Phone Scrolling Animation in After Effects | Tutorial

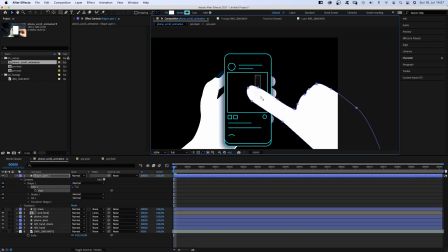Drew the shape, fine-tuned it over and over again.
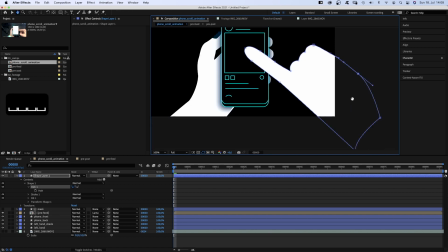And again.
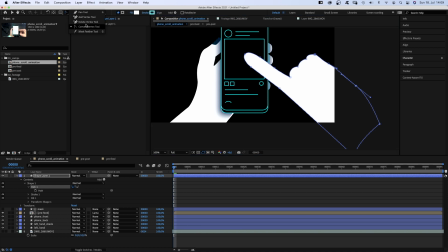Ok, and a thump, maybe? Sure, here we go. Some final adjustments.
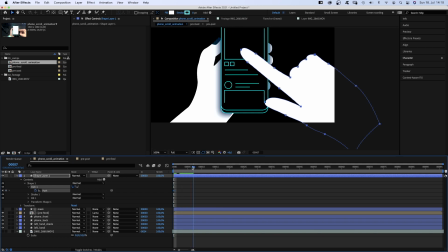Then we set a path keyframe at the beginning. And position the hand further down as we want it to swipe up.
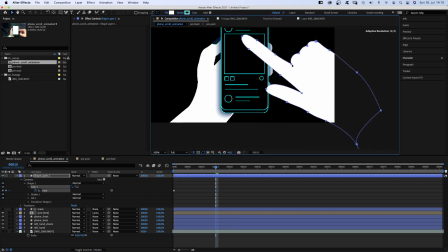Then we go to… 15 frames. And move the hand up, rotate it slightly.
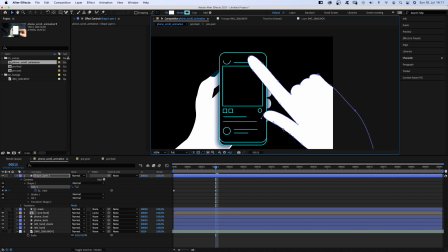Bend the pointer finger to the right and move the thumb slightly. We open the graph editor and adjust the speed of the animation. I think it looks about right. Let's close it again and name the layer HandWrite.
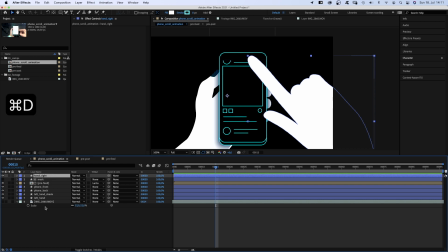We duplicate the shape and pick the nail colour as Fill.
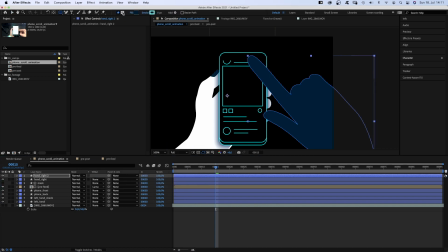Then we grab the rectangle tool. Switch to adding masks and add two masks.
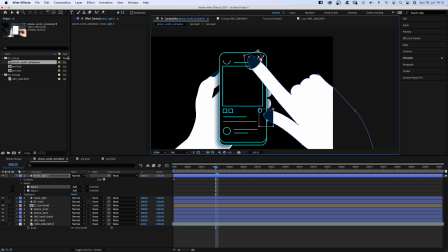Roughly. Then we fine-tune it and set two mask keyframes.
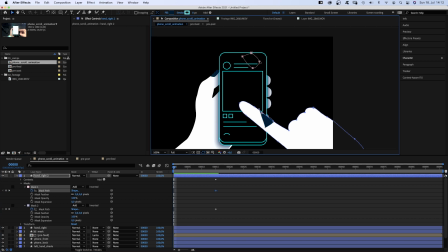Then we go to the beginning and reposition the two masks.
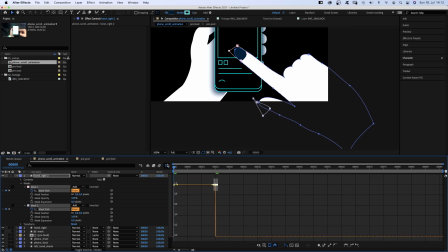Next we need to adjust the speed curves and try to get it as close to the path curve as possible. We should have added the nails before animating the hand. Anyways, let's have a look.
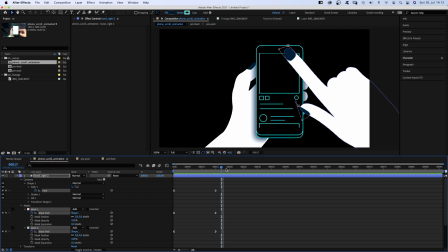Next we need to move the hand back down. By copying and pasting the first keyframes.
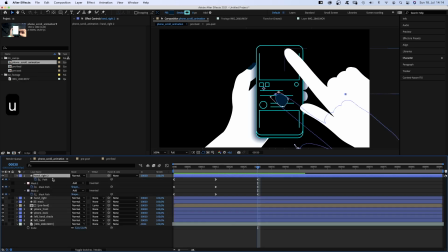Oh no, we should have linked the path shape of the hand to the nails before. So let's go back to 15 frames and link the bottom path to the upper one. Problem solved.
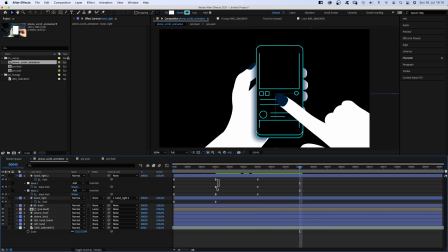We move on to the right and copy and paste the second keyframes in the timeline. Once again, we open the graph editor and adjust the speed graph. Let's see. Ok. Ok… I think it would be good to change the finger shape here for the animation to look more random.
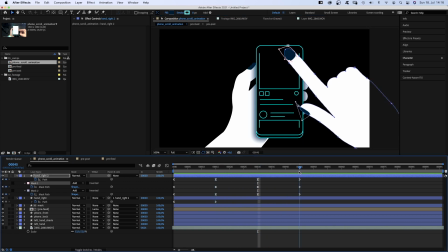Awesome. We copy and paste the keyframes again…
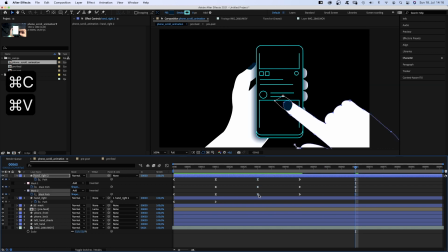To add the next swipe gesture. Alright, now it's about fixing the timing.
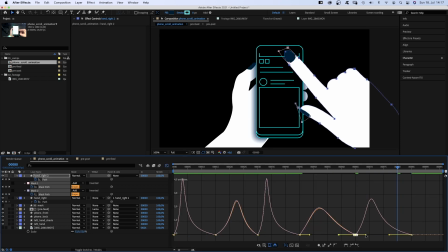By moving some keyframes and adjusting the speed curve. The curves all look different, which makes the overall animation much more organic and natural. If the curves would be all the same, it would feel very robotic. One last adjustment to the thumb.
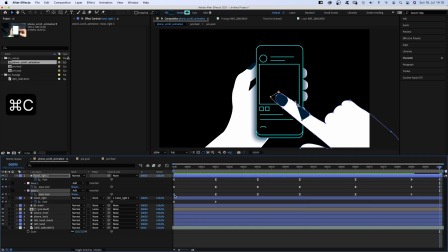And to make it a loop, we copy and paste the first keyframes to the end. And adjust the speed curve.
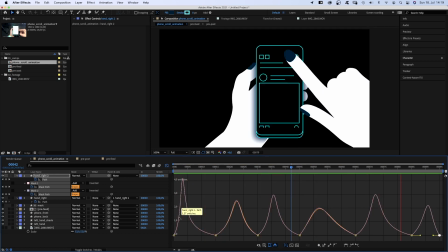Of course. It ended up looking pretty much the way I imagined it. That's my process, unfiltered, approaching animations like this.
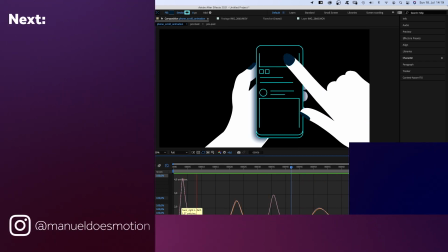Would you have done things differently? Let me know in the comments below. I'd really appreciate a like and please consider subscribing to my channel for new and original animation and motion design videos every week. Thanks for watching this one, see you in the next one, bye guys!